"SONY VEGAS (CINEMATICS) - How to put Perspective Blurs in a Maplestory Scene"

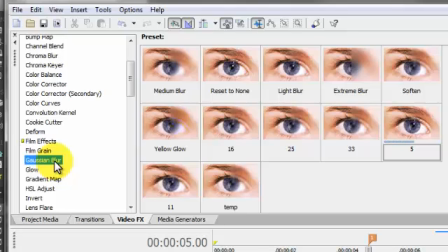248s
I'm gonna call it Gaussian because I don't know.
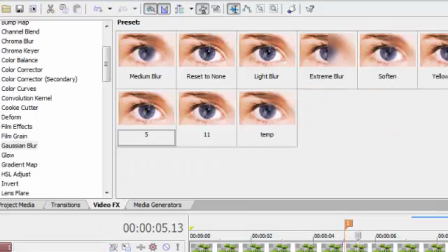255s
Wait, what is this? Okay. All right.
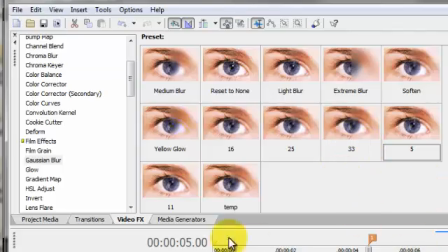259s
So I'm going to start with the object in the front, which is this.
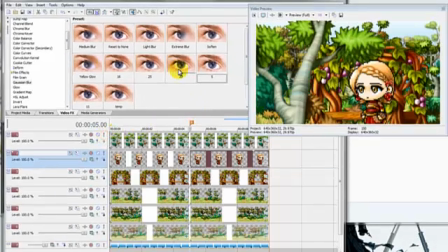267s
I'm going to put a blur on it. You can start with reset to none.
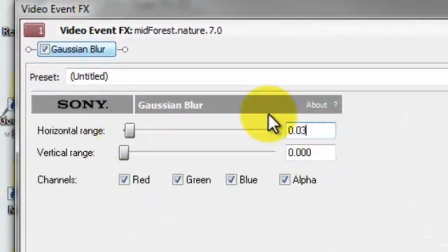276s
And I'm going to go with like 33 in horizontal range,
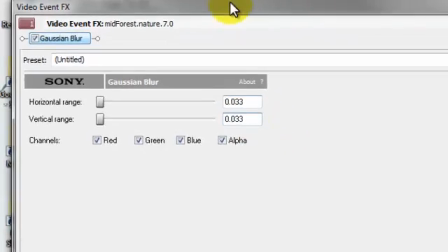282s
0.033 and 0.033 vertical range. I have a lot of Gaussian blur presets.
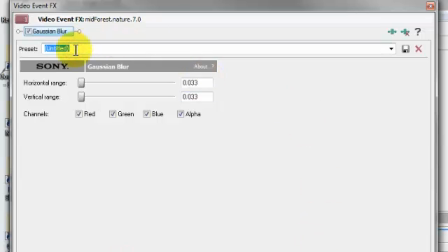289s
So if you want to save this, you go to preset and you can type in like 33 for 33 blur and hit the save button. I already have one though, so
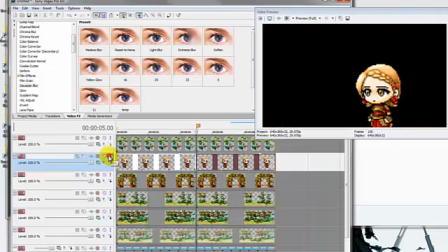302s
And then, because your person image is the focus of your scene,
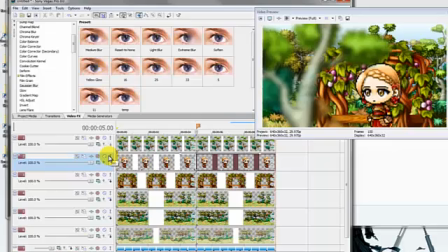309s
I'm not going to put any kind of blur on it.
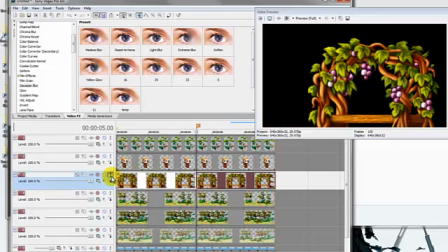313s
However, she is standing in front of this pretty little bridge, and this is a stylistic choice.
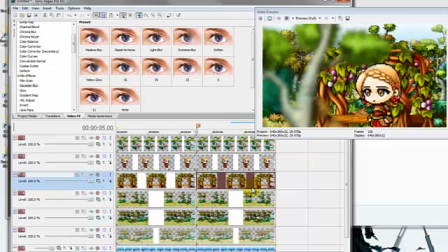320s
So this bridge, she could be standing like directly in front of it, or she could be standing a little bit ahead of it. So you can either leave it unblurred, or you can just put a little, tiny little blur.
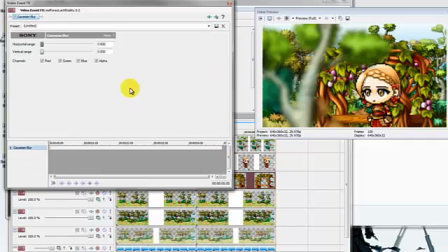335s
So I'm just going to put a very small blur, and I'm going to do it as
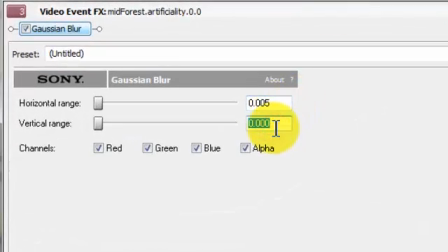340s
0.005 horizontal range and 0.005 vertical range.
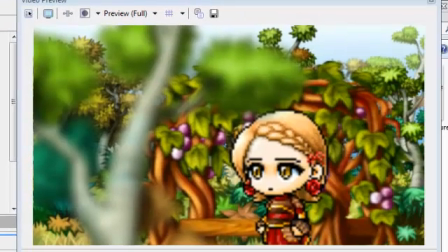346s
And you can even save that as a preset too. So I'm not sure if you can tell, but you can see that the bridge now, or the chair, has a very slight blur on it. So now it looks more like the person is standing a little bit in front of the chair,
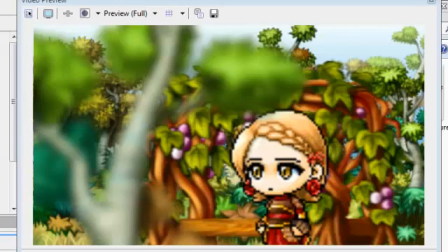364s
whereas this image that we first blurred looks like it's a lot in front of her.
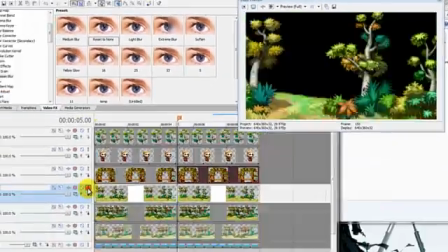372s
Okay, so the next is our first part of our background.
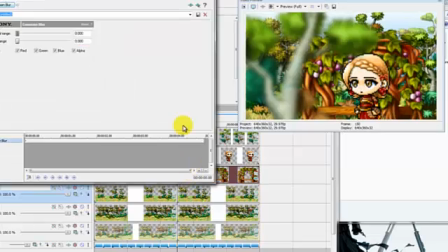377s
So I'm going to give it, this is a guess and check method now, and I'm just going to say like
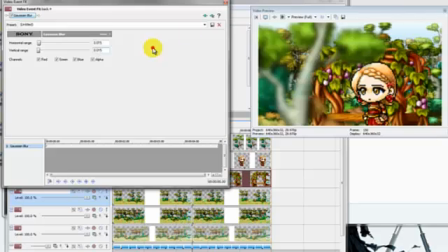386s
15.015 horizontal and 0.015 vertical, and that seems to look okay.
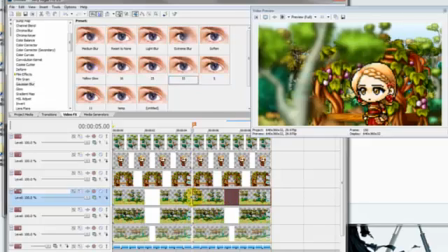393s
So as you get further to the back, once again, this is totally a stylistic choice. You can experiment with different kind of blurs, but I'm just going to show you one way for now. You can blur images as they get further away from your focus.
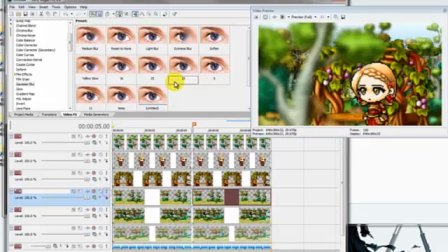410s
So what we had here, it was 0.015. So now we're going to make something that's a little more blurred.
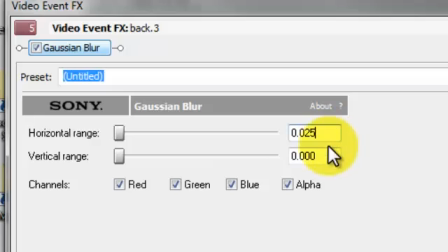417s
So let's go with 0.025 horizontal and 0.025 vertical.
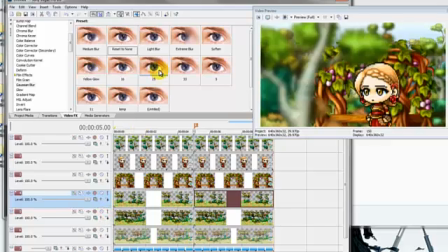427s
Okay, so that was what we just blurred. Now, all the way in the background, I'm just going to give it a really large blur.
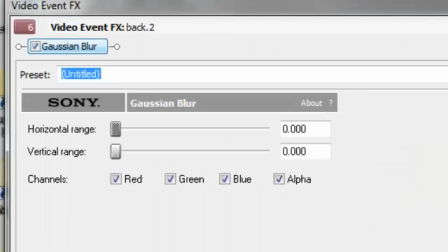438s
Oops, wrong one. I'm just going to go with let's go with 33 again. Of course, you can always use your presets that you save.
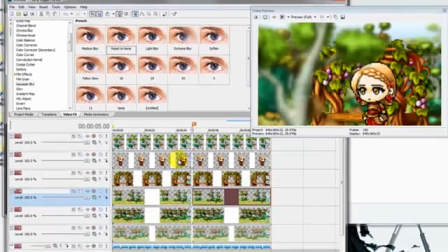451s
And so now it looks a lot more clean for sure. It's a lot less cluttered. You can tell where the focus of the scene is. So right now it's on the person. And you can tell that the bridge is only slightly behind her, and then everything else is in the background.
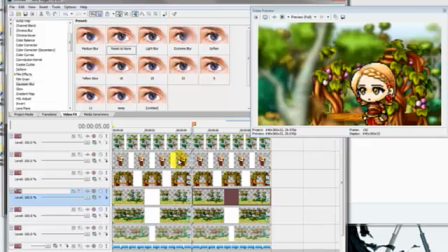470s
Of course, you can always change up your blurs a little. Some people like to keep the background a little more clear. It's all up to you. It's a stylistic choice.
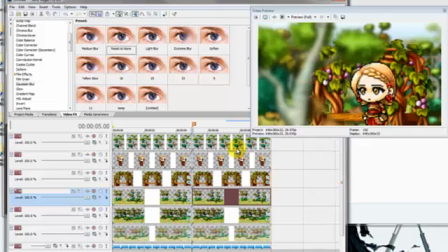483s
So what's cool about this is that you can change the focus of the camera, basically.